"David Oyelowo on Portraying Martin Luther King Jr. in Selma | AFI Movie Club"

Hi, AFI Movie Club, and happy MLK Day. I'm David Oyelowo, and I play Martin Luther King in the film Selma.
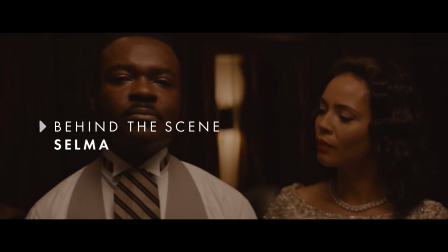0:10 Through it all, Martin Luther King has spoken of his dream,
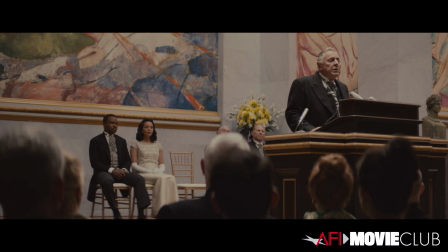0:17 one which we and many other people around the world share.
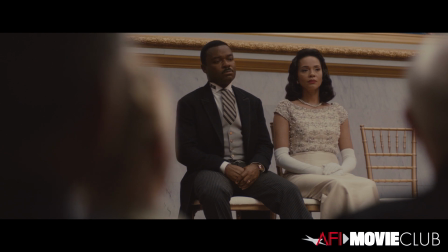0:24 This scene where Dr. King gets his Nobel Peace Prize was actually the very last scene I shot in the entire movie.
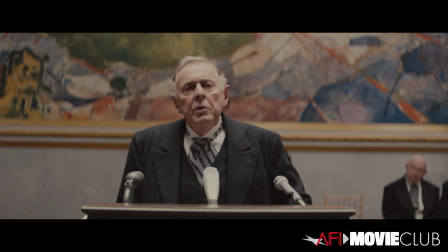0:33 It was a very emotional day because playing this role had been a seven-year journey for me.
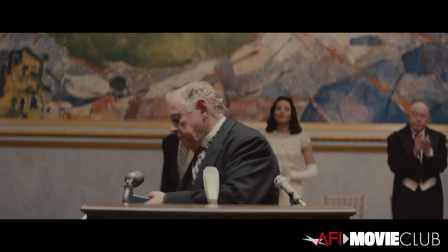0:41 I first read the script in 2007. We didn't get to shoot it till 2014.
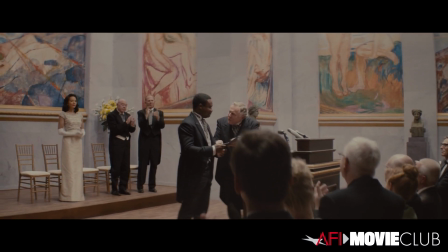0:46 So this being the culmination of those seven years in terms of it being the last
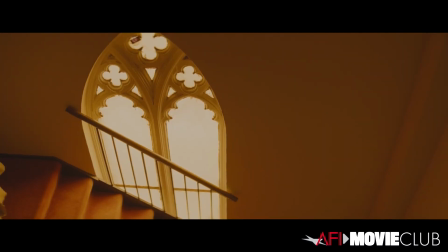0:52 scene and also it being this poignant scene where Dr. King gets his Nobel Peace Prize.
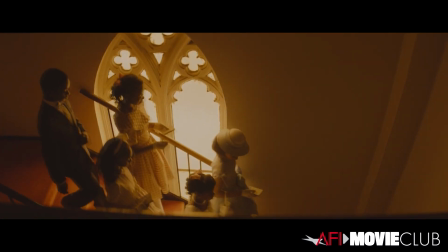0:58 Now, this scene is a very interesting one to talk about because it wasn't in the original script.
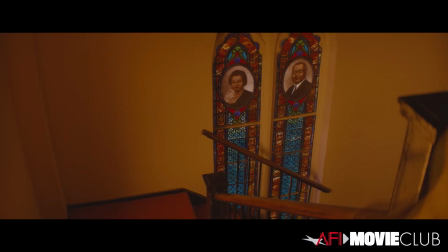1:04 Ava DuVernay, who directed the film, actually wrote this scene into the film.
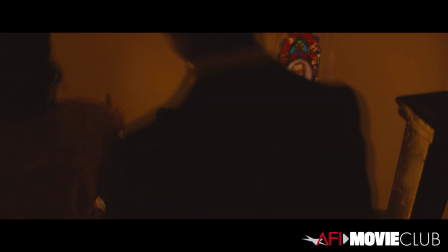1:11 It originally started with the scene where Oprah Winfrey goes to try and sign up to be able to vote.
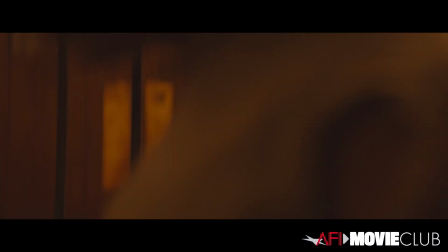1:17 But Ava wanted to use the iconic and tragic incident of the four
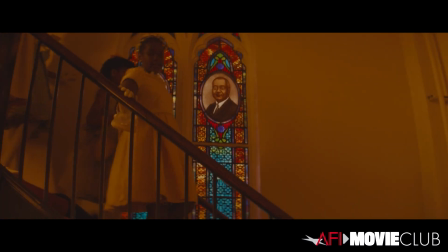1:23 little girls who were bombed in the Birmingham church as the beginning of the film to illustrate
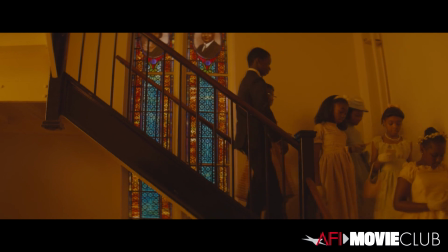1:29 how black people were being terrorized just for their very existence
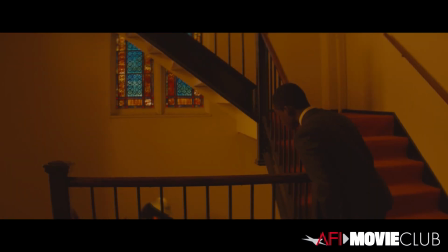1:35 and the fact that racism was callous enough not to just attack people's voting
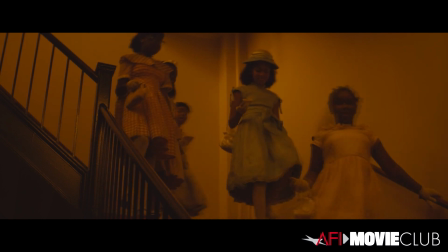1:41 rights but small children to murder small children because of the color of their skin.
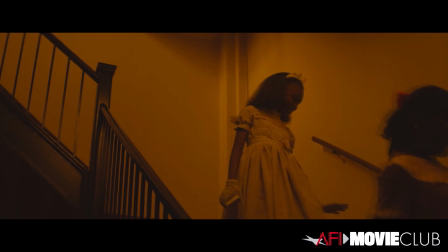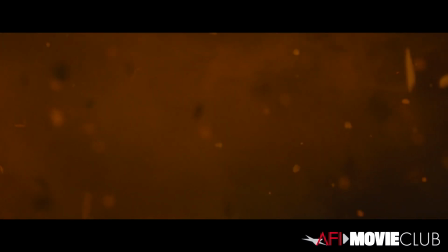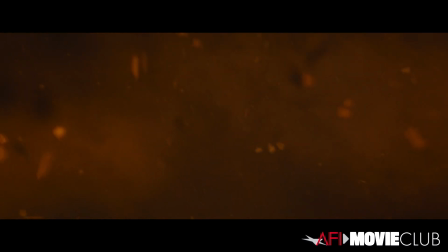1:57 This moment here is a, yeah, a very, very hard moment to watch, but you know,
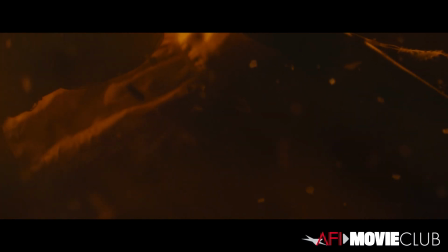2:05 I think she was absolutely right to do it because it showed that terrorism is not just against your civil rights,
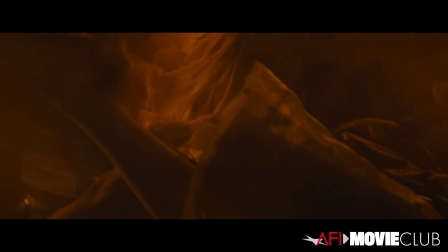2:14 it's against your bodies, against black bodies. There was actually some resistance to her doing this as the first scene.
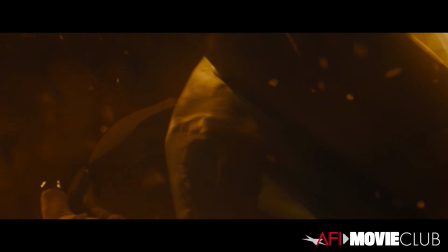2:21 Some of the production team didn't understand that this act of violence bled into voting rights.
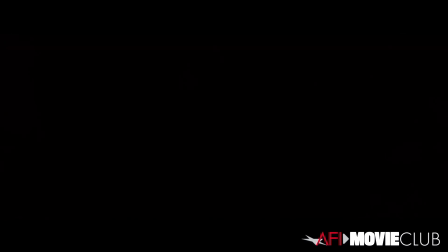2:27 They felt that the film was about voting rights, not terrorism, but this is illustrated that a terror that black
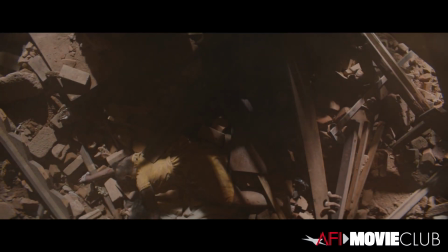2:34 people felt at that time and even still now was pervasive,
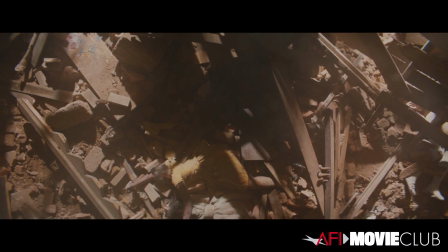2:39 was violent and bled into so many facets of black life.
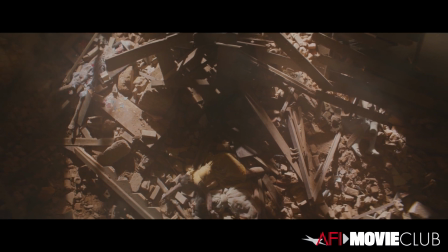2:46 And seeing this image really pulled the audience into the narrative, seeing these broken Black bodies of these young girls. What surprised me and what has continued to stick with me is the fact that what he did, I know I couldn't do.
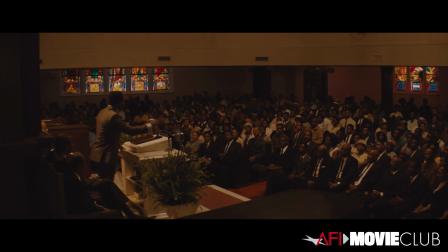3:07 I don't mean just in terms of him being a civil rights leader and him being this sort of iconic figure for Black people.
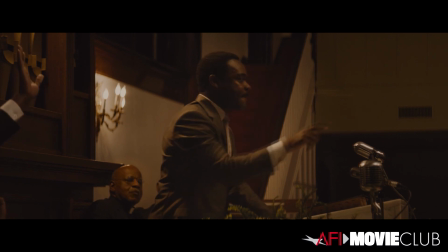3:13 I'm talking about the sheer amount of bravery it took
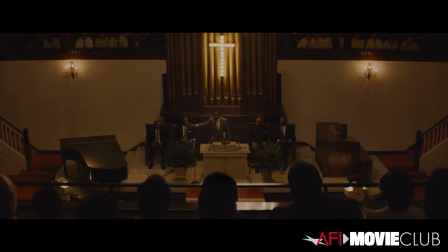3:18 to put not just his life on the line for 13 years,
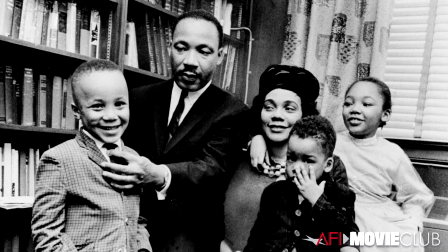3:24 but his family's life on the line.
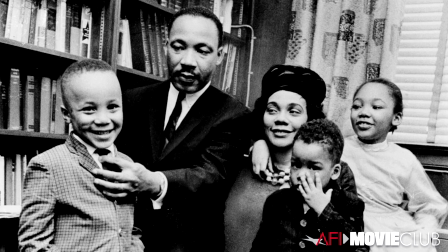3:26 He had a wife and four kids who he knew were being threatened every single day.
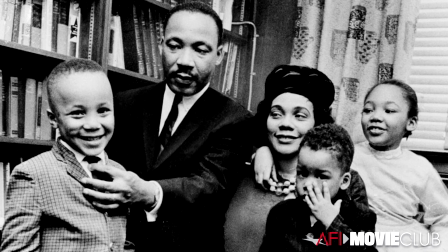3:34 And the threat of assassination was very close. And I have four children as well.
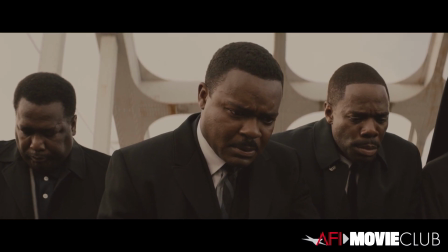3:40 I have a wife I deeply love. And to know that that was a possibility for them and to continue to fight for civil rights would have been a tough thing to do.
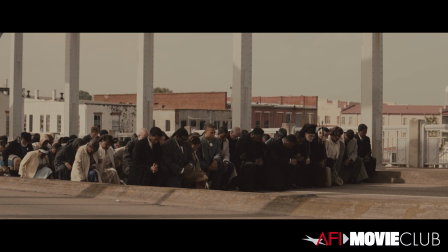3:49 And I know for a fact, having talked to a lot of people who knew him, having read a lot,
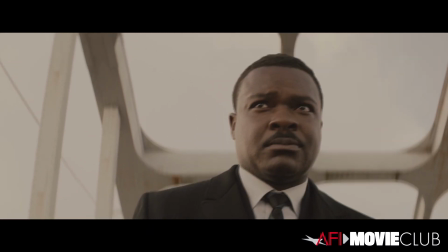3:54 that it was a burden he wanted to walk away from severally, but never did.
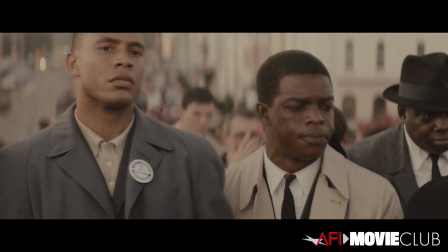4:01 I actually met John Lewis on the set of Selma. I stayed in character for the duration of the shoot.